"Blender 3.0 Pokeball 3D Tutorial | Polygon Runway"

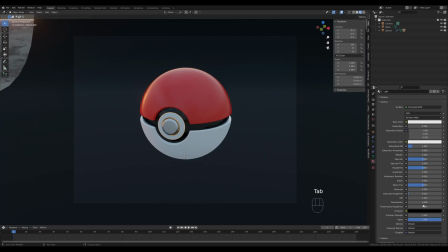(12:28)
So we have a different material here and I want to go for full transmission there. And let's scroll down and in the viewport display, let's check screen space refraction. Remember we enabled it in the EV settings, but we need to enable it for the particular material as well.
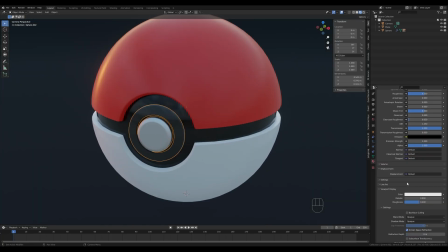(12:44)
So we have some refraction there and actually 0.5 transmission should be enough and we can add some subsurface. So let's enter 0.5 to subsurface value and you can add subsurface color here as well.
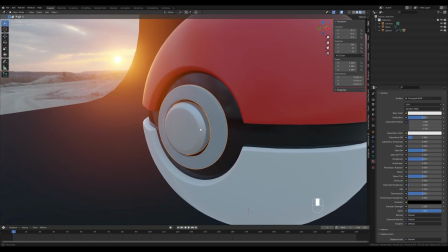(13:00)
But I think this will be enough to kind of simulate that translucent plastic type of material.
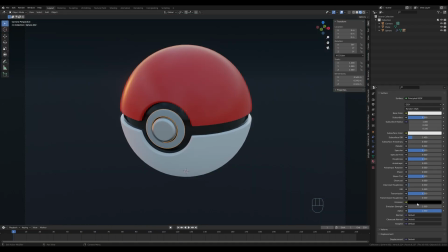(13:08)
And additionally, if you want it to shine, you can add some emission here, just like that, and add some emission strength.
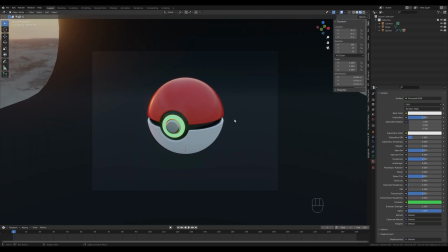(13:20)
So this is just the basic setup with some HDRI. Let's limit the render preview here with Control B and I will hold Z and switch to rendered.
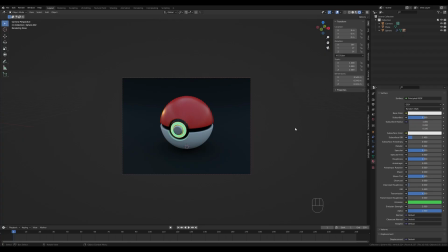(13:31)
And you can see this is starting to look nice. It's pretty realistic. If you go to the render settings and the color management,
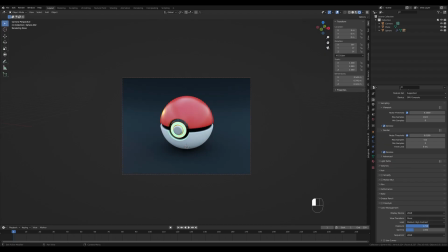(13:38)
you can even achieve a nice look right away if you adjust the contrast and exposure. But I think it misses something. It's just too plain. The HDRI is mostly overcast, so there are no strong shadows or anything.
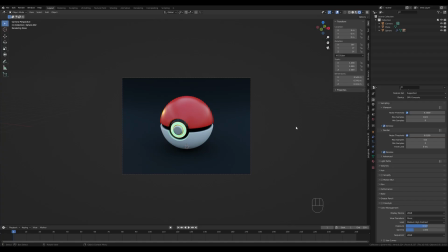(13:55)
This is very soft HDRI lighting that I used mostly for the reflections. And what I like to do next is to add some artificial lighting. So let's go back to the material preview.
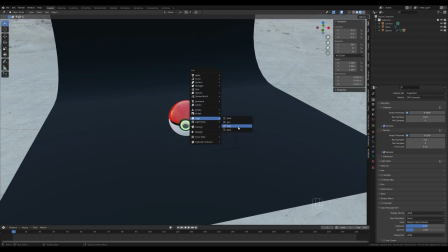(14:07)
Let's press Shift A and let's add some light. Let's add area light, press G then Z, move it up. And I will hold period, switch to 3D cursor and let's hit R, X, 45 degrees, minus. And let's press R, Z to rotate it to the side like this.
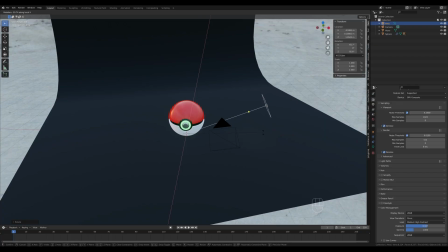(14:25)
And again, we can press R and X twice to tilt it even more towards the bottom and make it a little bit larger. And now let's set the strength to something like 500. So it's much stronger here.
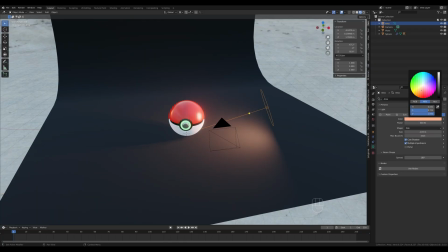(14:39)
And let's change this to disk and maybe change the color so it matches the HDRI a little bit more.
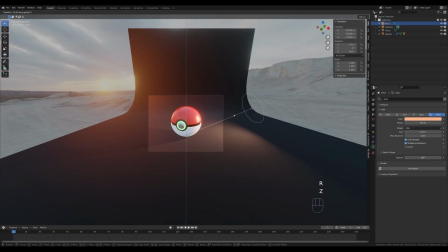(14:47)
And now you can just rotate this around and look for the reflection you like.
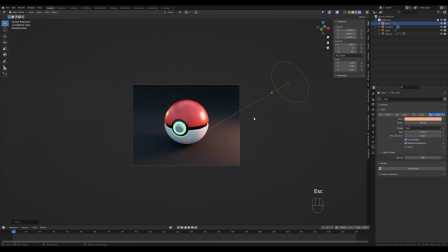(14:52)
And you can see right away it looks a little bit better, a little bit more stylized. And what I like to do next is to add some strong backlight, which will generate really strong shadows.
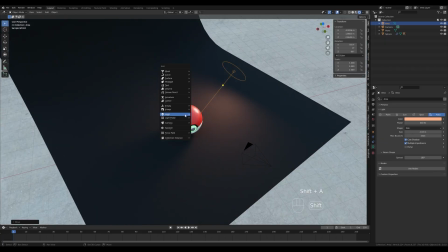(15:03)
So let's rotate this a little bit and let's press Shift A, add a point light. I want some strong light here in the back, can be a little bit blue maybe.
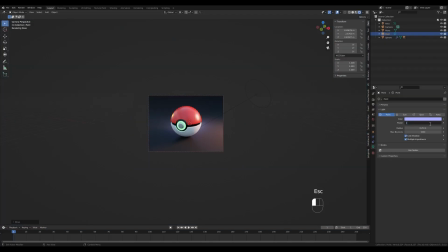(15:14)
And I think we can go all the way to 1500 here. And you can see we have nice shadows in the front and a little bit more definition around the Pokeball.
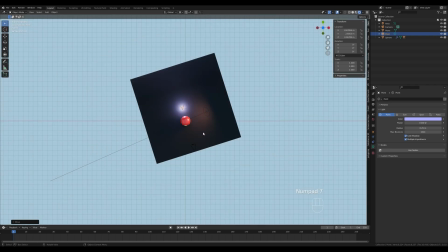(15:24)
And now we can add even more lights towards the background, so it's backlit.
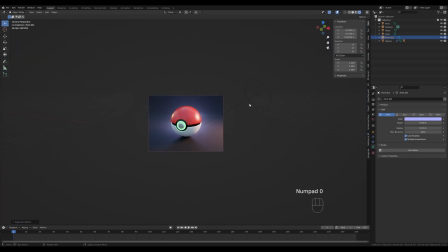(15:31)
So let's go to the camera view. Let's change this to something more vibrant, like a cyan color, and let's ramp this up to 5000. And now let's play with those exposure settings here.
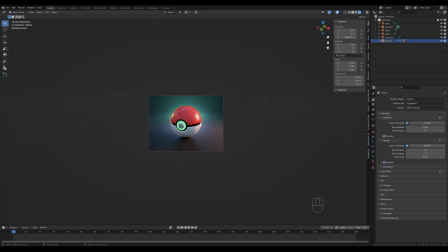(15:47)
And additionally, we can play with the composition, so we can move the ball to the side a little bit. And now press Shift right bracket to select everything here, press Alt D, Shift Z to move it on X and Y axis, and scale it down a bit
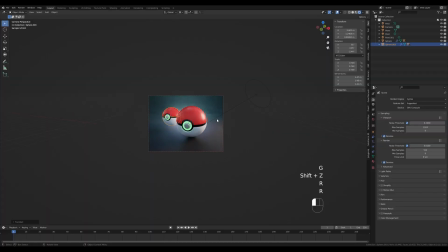(16:07)
and rotate. And you can see how this added more shadows, more of these light streaks, and really the scene is more dynamic now, I would say.
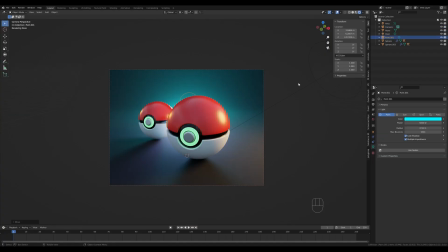(16:20)
Okay, so that's the quick Pokeball scene for you with lighting. I really hope you enjoyed this one. If you did, please leave a like, it will really help me. And again, if you're new to the channel, please hit that subscribe. Thank you all for watching and have a wonderful day.